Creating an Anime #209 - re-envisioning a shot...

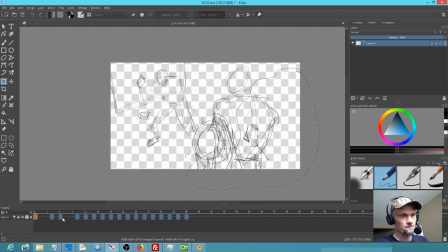[25:07]
the first one on 4s. Okay, that's not bad. Let's try 3 on that last one. Yes. Okay, and then this should just be moved way downstream. We got to give it a moment to breathe. Okay.
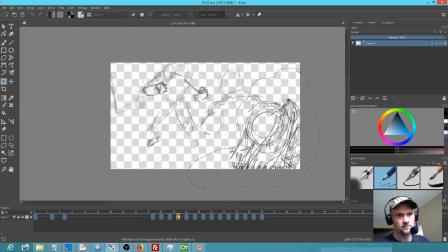[25:25]
So here she moves over. And then he starts moving. So again, let's give this baby time to breathe. Not bad, not bad, not bad.
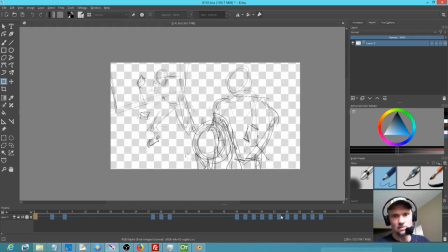[25:46]
Okay. I'm not sure here, but my sense is that maybe if it's on 3s, it's going to play a little better, at least until we get to this part where she really gets biffed. And then that needs to be a bunch of repeating frames. So let's see.
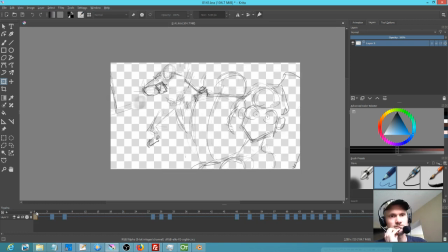Okay, close but no cigar. What we've got to do is go from this.
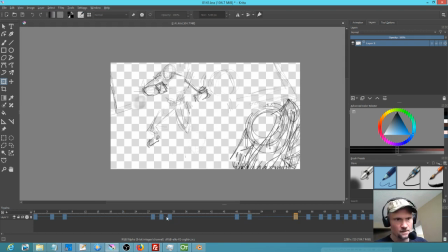[26:19]
Just, again, jumping forward. I'm trying to... I mean, you can't keep it all in even frames, obviously, since you're on 3s, but... Okay, not bad. Okay, the only thing being, this should not be on 3s.
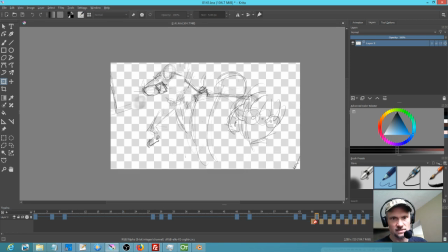[26:34]
This should be on 2s. This happens really fast. So I think... Oh. Okay. You like those sound effects? Oh.
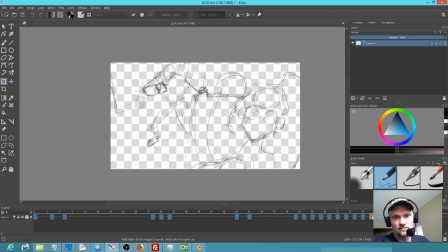[26:56]
Okay. So I think I'm just going to play with this a bit. I think what should happen here is
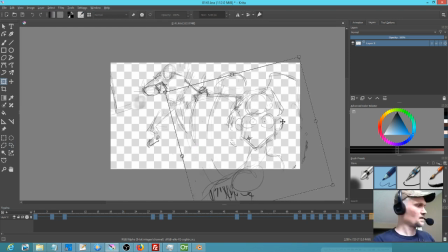[27:14]
we'll go like this, and we'll kind of do what we were doing in the other one.
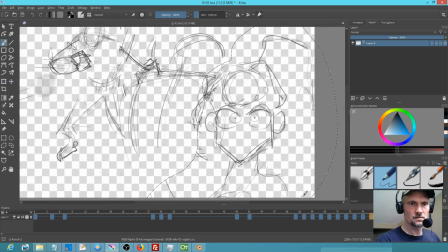Let's just play with this.
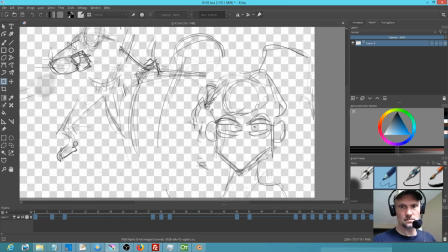I really want to stretch this out because I mean, she needs to fall slowly.
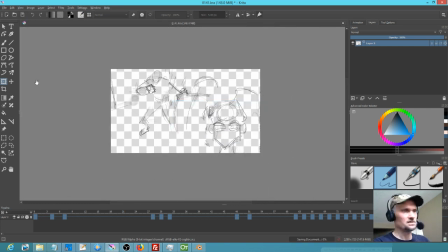[27:54]
So save early, save often. Okay, not bad, not bad, not bad. Not like amazing, but not bad.
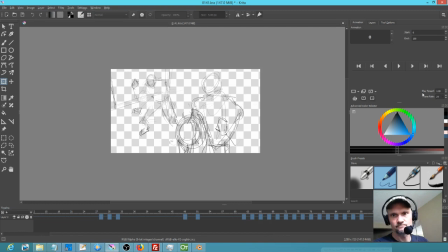[28:09]
Okay, so I am going to go ahead and adjust my animation. This baby's going to have to be, I'm just going to kick it way up to 160. Alright, let's just keep following this through. Remember, when we
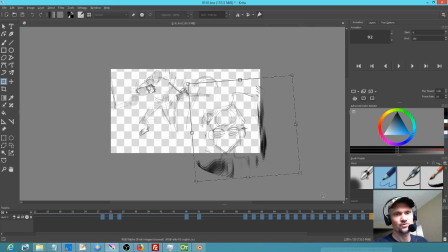[28:30]
go ahead and do the final animation, we can add a little bit of interest to some of these poses.
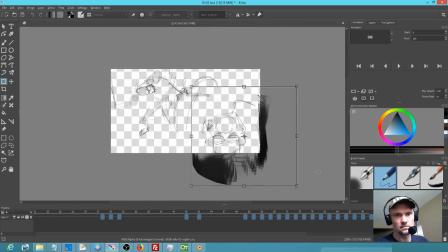[28:47]
So I just want to make sure this is happening over a long enough period of time. I mean, I suppose I probably should have mapped this out. I'm not sure what all this overlap outside of the
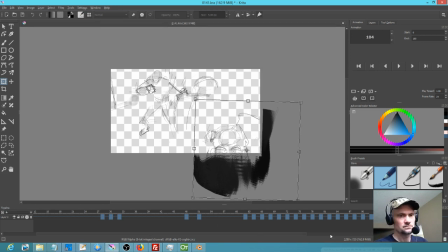drawing area is, but that's okay.